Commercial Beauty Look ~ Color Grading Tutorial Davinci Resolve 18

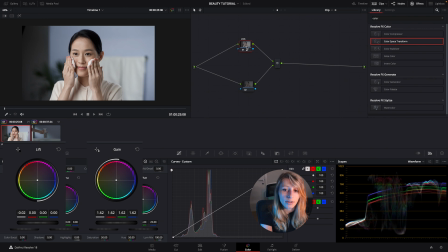[4:08]
And yeah, so by opening the image we created like harsh highlights that going on the face. To clean this up, we just like gonna create a node before,
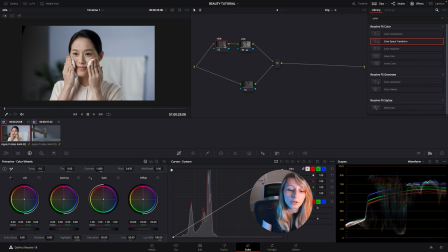[4:23]
node label HDR, and we're gonna use our HDR wheels just like to tone down the light. So just go on light and go down just like to have, if you see, just to have a smooth face.
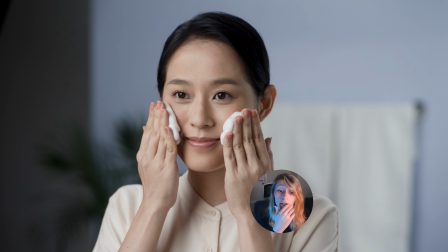[4:42]
So this is before, when there was like the HDR wheels that were not used,
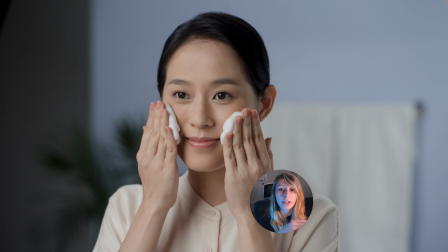[4:48]
and this is after, when I use the HDR just like to tone down the light and the highlights.
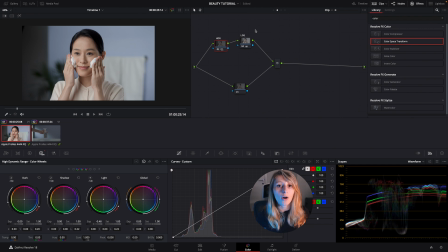[4:55]
So what I advise at this point, when we did our balance and we controlled our highlights, is just like to watch the image to analyze how we're gonna make the skin look perfect. So what I can advise,
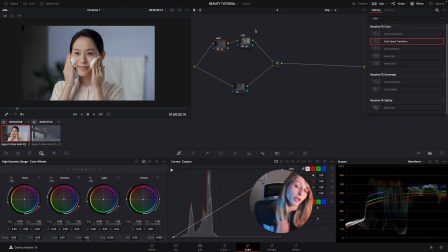[5:13]
it's actually to create a lot of separation between the colors on the set. So if you see, for example, here in this frame, we have already some separation with like a blue background and her skin,
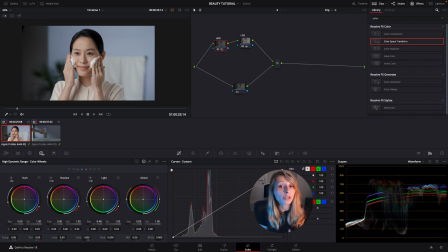[5:30]
but I kind of feel, and this is very subjective, it has to be, you know, like it really depends on your taste and on your director's vision and direction, but this color doesn't really complement the color of her skin.
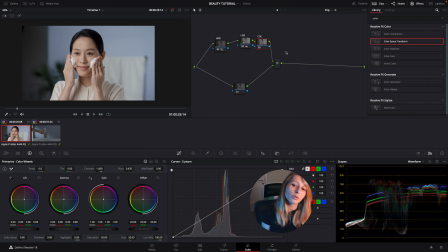[5:49]
This is gonna be color boost and a contrast node, because I'm gonna give you a tip: more you raise your color boost,
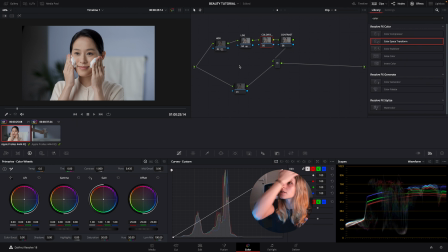[6:01]
less you add contrast, because otherwise like it's a very bold look that would be created. So for example, when I raise my color boost,
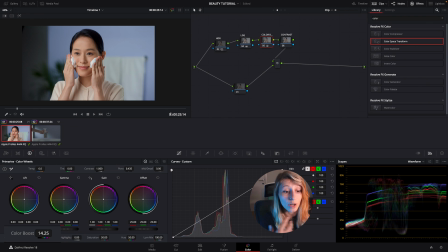[6:15]
I raise it, I have the contrast that is quite harsh, you know, that's going on her face. So I'm just going to go to my contrast node and I'm just going to reduce the contrast, so it's a bit more gentle.
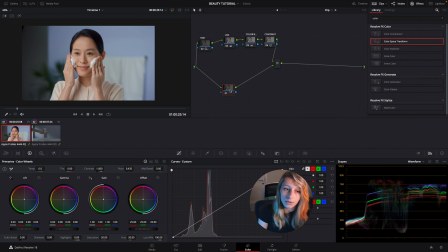[6:32]
So we have our primaries done. Now we're going to go to our secondaries. Secondaries is going to be skin tone and this wool color that we can change. So I'm just going to separate them. Node label skin, and this one is gonna be bold.
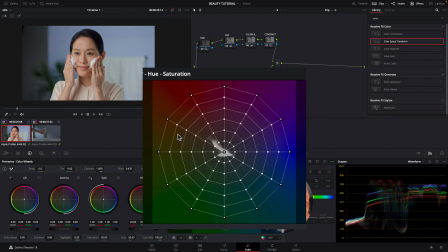[6:52]
So the skin, I want something a bit more pink, so we just are gonna go a bit more towards the red side on the color wrapper.
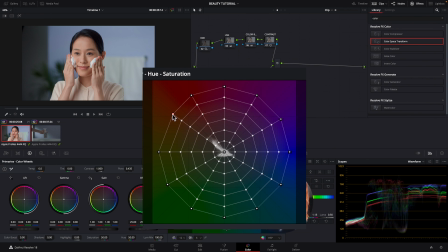[7:06]
So why I take this line is just like because this is the spectrum of the skin, and just like for you to have a view, I'm just gonna go to the vector scope and I'm just gonna go to the line.
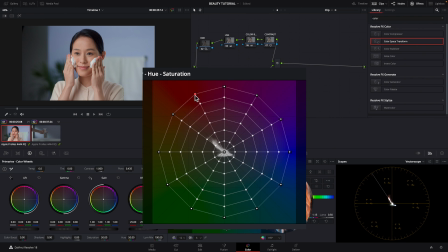[7:20]
So her skin is actually in the line, but I want something a tiny bit more pink, just like for my taste.
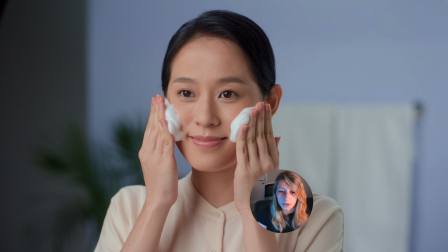[7:30]
And so for the skin, we went like from this to this, so it's a bit more alive, there's a bit more things going on.
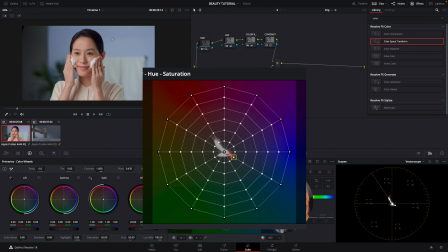[7:38]
So for the wool, I'm just gonna go see where it is. So we see that like it's in this blue spectrum, so I'm just going to take this blue spectrum and go down, and actually I want something a bit more,
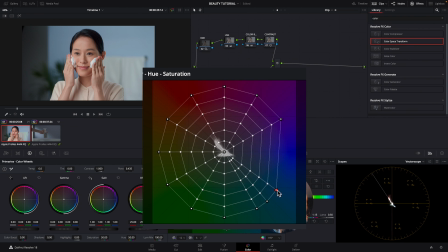[7:56]
so I'm just going to get like the blue spectrum just up there and see.